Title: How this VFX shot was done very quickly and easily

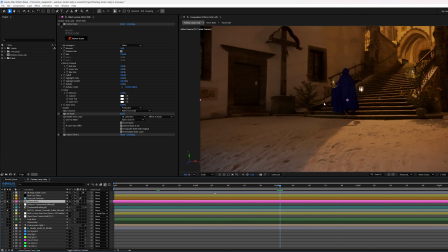[4:07]
But if you tick this continuously rasterize button, it'll place them in 3D space and it'll respect the camera movement in your main comp. Now, you'll see she goes over top in front of them. So the first thing I did was rotoed out the lady here, and I used the set matte effect on this layer to point it at the roto.
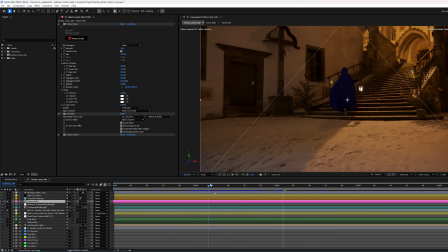[4:23]
So again, an easy way to get something going in front of 3D layers there.
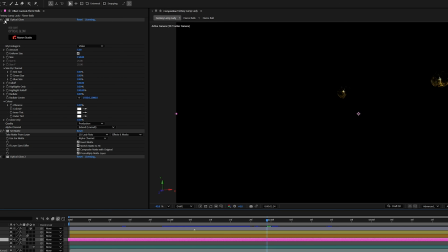[4:27]
Now, as far as the effects on this layer go, I applied an optical glow just to give them some atmosphere, and I put that below the roto. So you see it's like they have some atmospherics, and then she's occluding them. And then over top of that, I put another copy of optical glow,
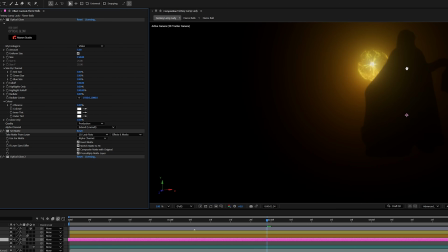[4:41]
so it will kind of wrap it around her and just really make it feel like that she's in the scene with these balls of energy.
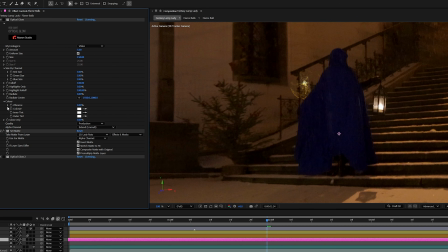[4:50]
So here they are without the effects, and here they are with the effects. Really just helps sell that they're all in the scene together. You know, sometimes it's a good idea to just cheat and let your viewer's eye do the trick for you.
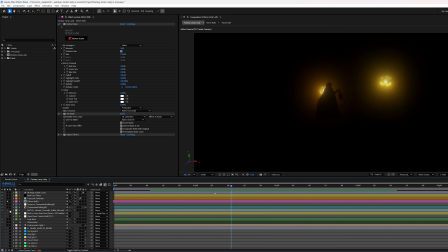[5:03]
You'll see here in this shot, I don't actually have anything happening with these flame balls to make it appear like they're behind the tree that's right there.
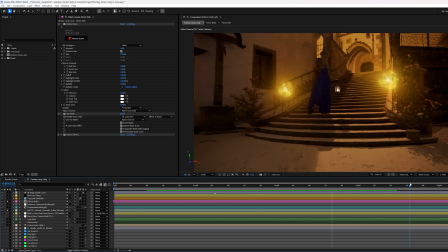[5:12]
But the way the flame ball is moving and the way that plant is moving in front of it, it just, and how sparse it is, it really just makes the viewer's eye kind of assume it's in front of it, and I didn't really have to do anything. The next thing I had to worry about was putting in the lens flare for her lantern.
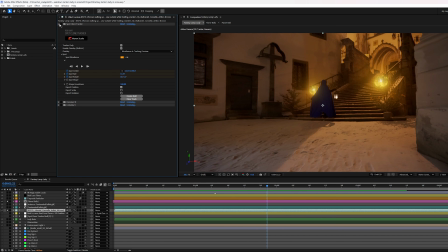[5:28]
And the first thing I did for that was I used Spot Clone Tracker to track the lamp. I use Spot Clone Tracker to track the position of the lamp because it's faster than After Effects Native Point Tracker, and it gives you some nice scale and rotation information pretty much automatically.
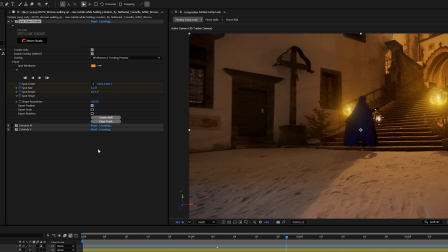[5:45]
And in tracker only mode, you don't have to worry about it messing with any of the pixels of your footage, and then you just hit create null, and whether you got position, scale, rotation,
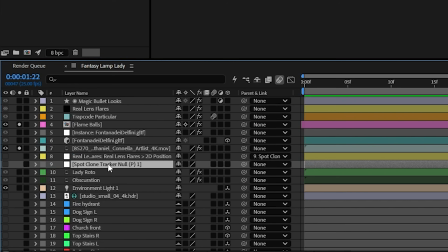[5:52]
it'll make a null for you that's got all that info on it. You can see it right here. I just needed the position in this case.
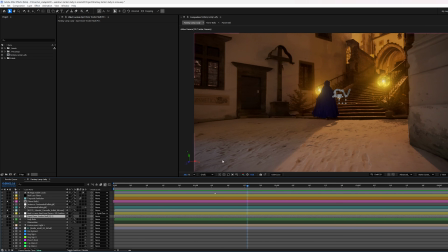[5:57]
And then as that lamp moves through the scene, in case I needed to offset the real lens flare around, I made a second null that I then parented to this one.
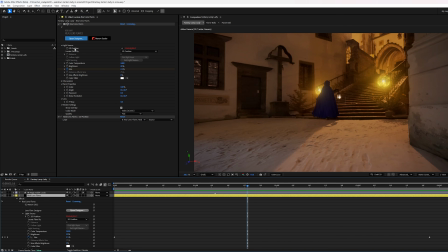[6:05]
Now, the way I made this null was in the real lens flare's effect on any position parameter in an effect in After Effects.
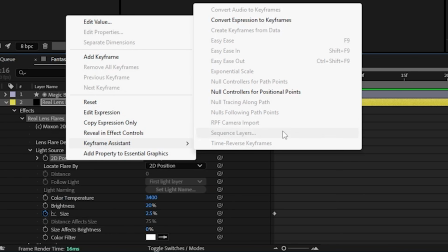[6:13]
You can right click on it, and under Keyframe Assistant, you can say null controllers for positional points.
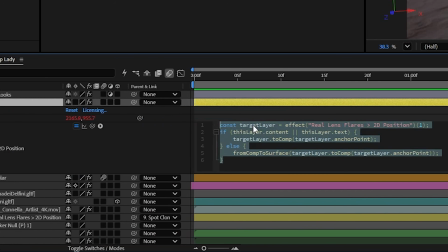[6:18]
And what that does is it makes a null object and then points at it with a very handy expression.
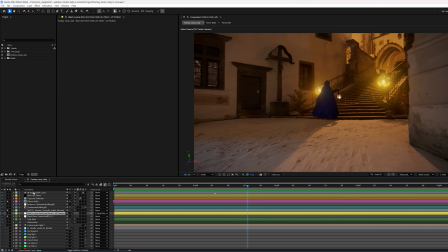[6:24]
That means even if you parent this null object to things or make it 3D, the 2D point will always follow its apparent position in your comp. And that way I didn't have to worry about it being parented and writing my own expressions. It just did it all very nicely for me. Now, Real Lens Flares is one of my favorite Red Giant tools because it gives me all the realism that I've ever wanted from a lens flare plugin, especially when it comes to obscuration. Most lens flare tools just dim the flare down as it's going behind something, but Real Lens Flares actually reflects whatever's obscuring it in all the reflections.
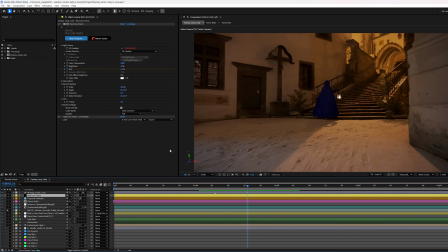[6:56]
And in this case, if I zoom in on the footage here, you'll see that her lantern light,
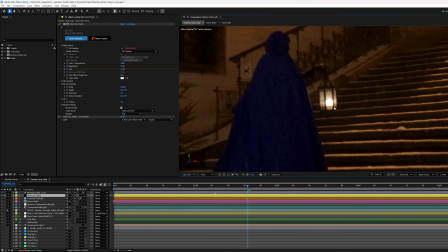[7:02]
especially if there's a flare coming out, should definitely be getting blocked by these bars here. Now, the easy way to make that happen is I made a copy of the footage.
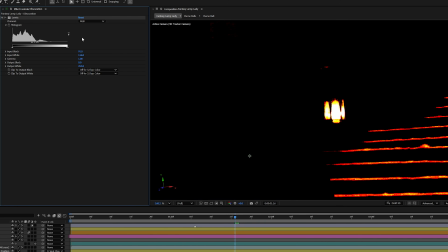[7:11]
If I just solo it here real quick, this is just a copy of the footage with a levels effect applied, and I just crunched it up to make this area be very bright with blackness around it.
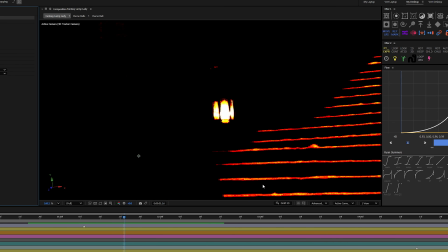[7:19]
I covered this in a tip Tuesday, but I'm going to point it out real quick. When I crunched it, you still get a lot of color detail here in the stairs, but you notice it's kind of just red and yellow. The color info in the red channel, very visible in the stairs, and the green as well because it's yellow. But in the blue channel, there's really no color information at all except right here in the bright spot,
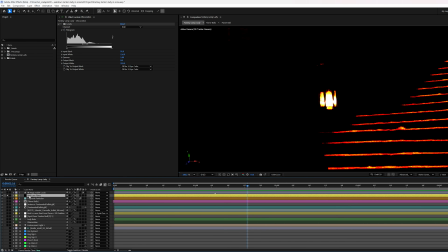[7:36]
which is perfect because you can use Real Lens Flares obscuration to point at the blue channel.
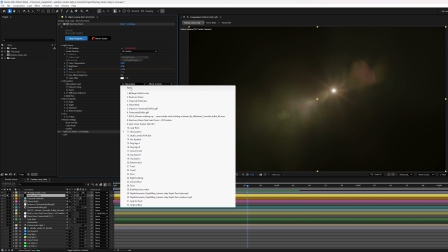[7:44]
So here's a quick look at what the lens flare looks like with no obscuration at all, which is nice.
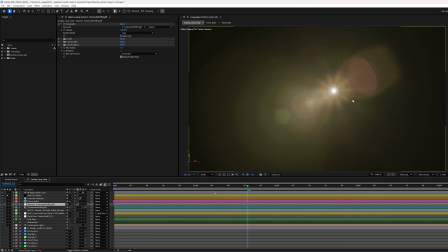[7:50]
It's a very beautiful, very realistic lens flare, and especially these reflections morphing and moving as the flare moves are quite lovely.
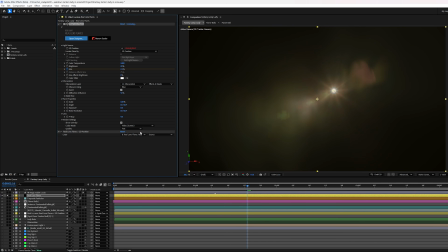[7:56]
But when you add the obscuration onto it, it adds so much detail.
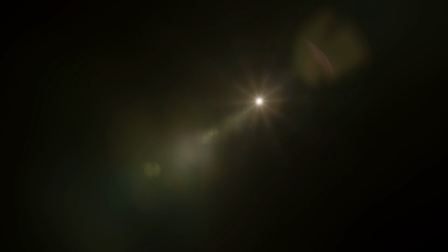[8:01]
As she moves and a light source moves behind and the lamp swings, you get all this lovely detail through these reflections that is just absolutely stunning. It's just my favorite thing. Now, once I got that sorted, it was time to worry about the snow.